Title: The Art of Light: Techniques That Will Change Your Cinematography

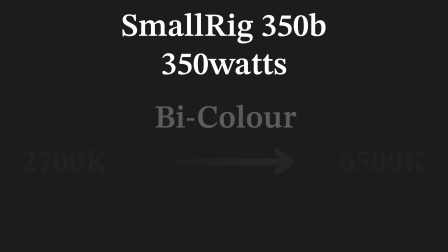(9:02)
350 watts bi-color, it packs a punch, it's my key light right now through a softbox with two layers of diffusion and is only at 27%, it's crazy.
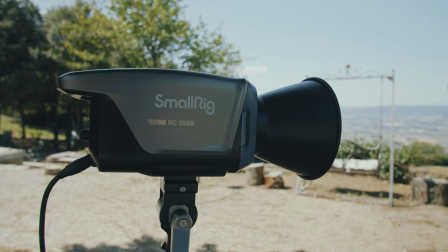(9:13)
Just to test its power, I brought it outdoors where it's normally very hard for a light this wattage to compete with daylight. I placed the subject in the shades at 12 in the middle of the day,
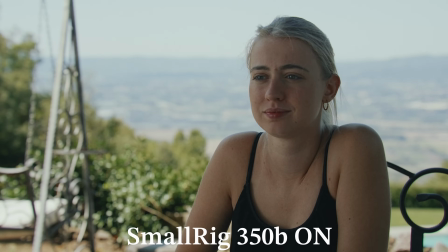(9:23)
I set the light to 6500 Kelvin and through the fusion, it was still able to give me a level on her face.
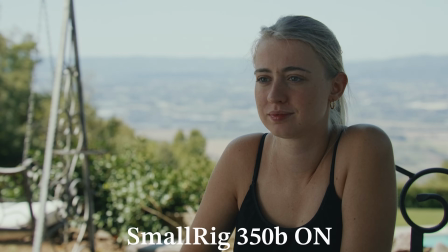(9:29)
I was very surprised. And if you compare it to an Aputure 600x, I know the small rig doesn't have DMX and the whole Aputure ecosystem But if you take a look at the photometrics This light basically
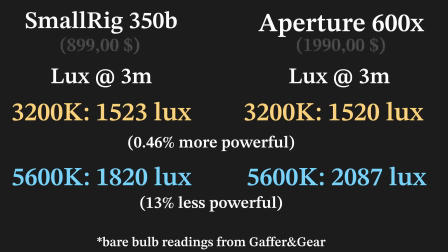(9:42)
delivers the same brightness of the Aputure 600x at less than half the cost and It's also more color accurate. So if you need light, I believe this unit is absolutely crazy value for money Going back to our lighting stuff The other aspect that characterizes a light source is its fall off The fall-off, or the way the light diminishes in intensity over a distance, is dictated by the inverse square law.
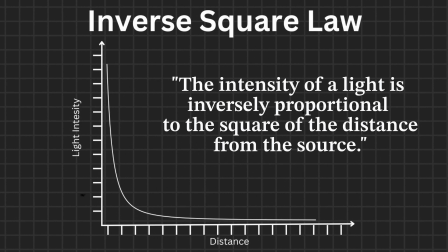(10:07)
The law states that the intensity of a light is inversely proportional to the square of the distance from the source. So, as you double the distance from a light source, its brightness reduces to a quarter of its original intensity. Wait, it's been said a thousand times. You don't need to know any of this. You don't need to know the math. What's important to know is that, apart from lights going through projector mounts, which behave differently, the distance from a light source affects its falloff.
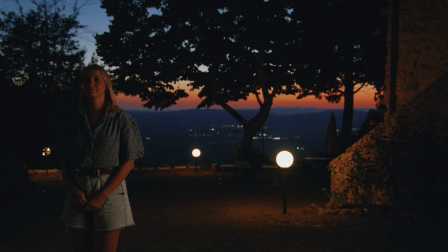(10:32)
The closer to the light, the more rapidly the intensity decreases over a distance and the further from the source,
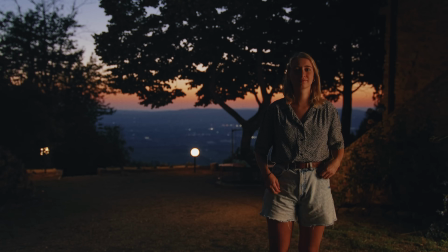(10:39)
the less drop in brightness you are going to experience if you move away from the source. Now, why do we need to know this? Imagine that you are augmenting a table lamp, which normally sits fairly close to the subject that it illuminates.
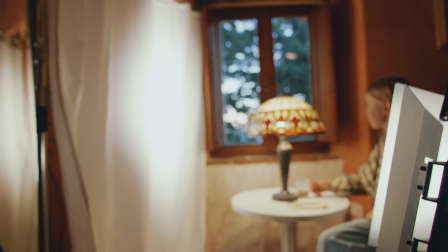(10:53)
Even if it sounds very intuitive, you're going to place your film light light, right outside of frame,
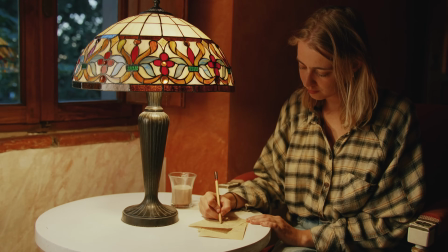(10:57)
as close as possible to the subject, to mimic the light fall off of the lamp.
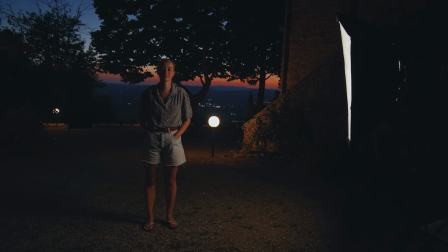(11:02)
Conversely, you might have found yourself in a situation where you are lighting two characters with a single soft light source.
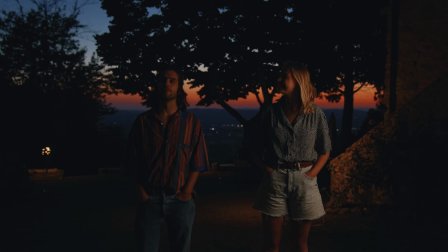(11:09)
And in this particular scenario, you can see that the intensity of the light drops significantly by the time it reaches the subject on the left.
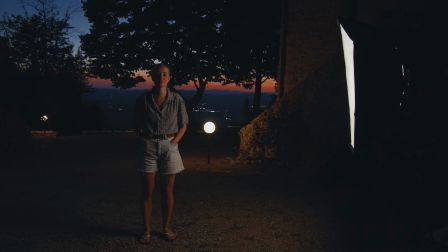(11:16)
And this is because I placed the light fairly close to the subject on the right, and the subject on the left happens to be in the steeper portion of the falloff curve.
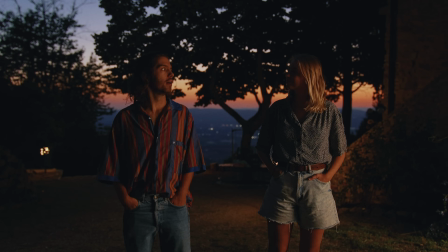(11:24)
So, if we want to keep roughly the same level across the two subjects, we need to do two things.
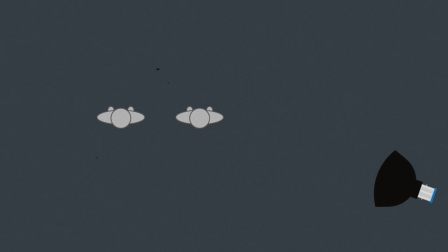(11:30)
First, we need to move the light further away, and if we want to keep the quality of shadows the same, so having the same softness, we need to make it bigger so that in relation to the subject, it remains the same size as before, roughly. This is where, once again, a powerful light source like the SmallRig 350B comes really in hand,
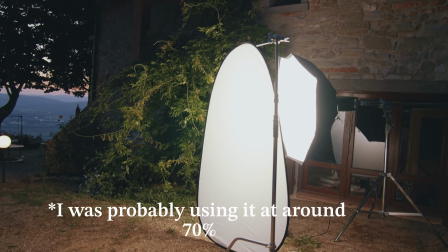(11:49)
because it has enough firepower to be able to move it further away, use two layers of diffusion and still get enough output to illuminate our subjects.
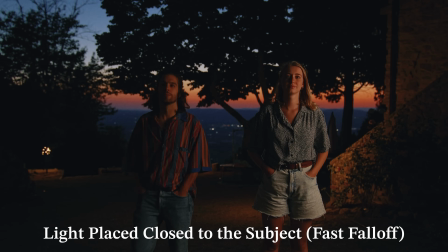(11:58)
And now, if we take a look at it before and after, you can clearly see the advantage of having a bigger source further away because this is going to allow
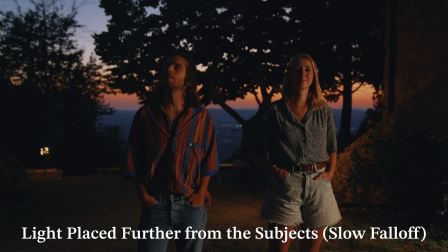(12:05)
you to have a talent or an actor moving more freely without experiencing a drop in exposure. Well, that's all I wanted to discuss today. If you have any lighting related topics that you would like me to cover, just drop them in the comments down below. Don't forget to like, share and subscribe and until next time, bye!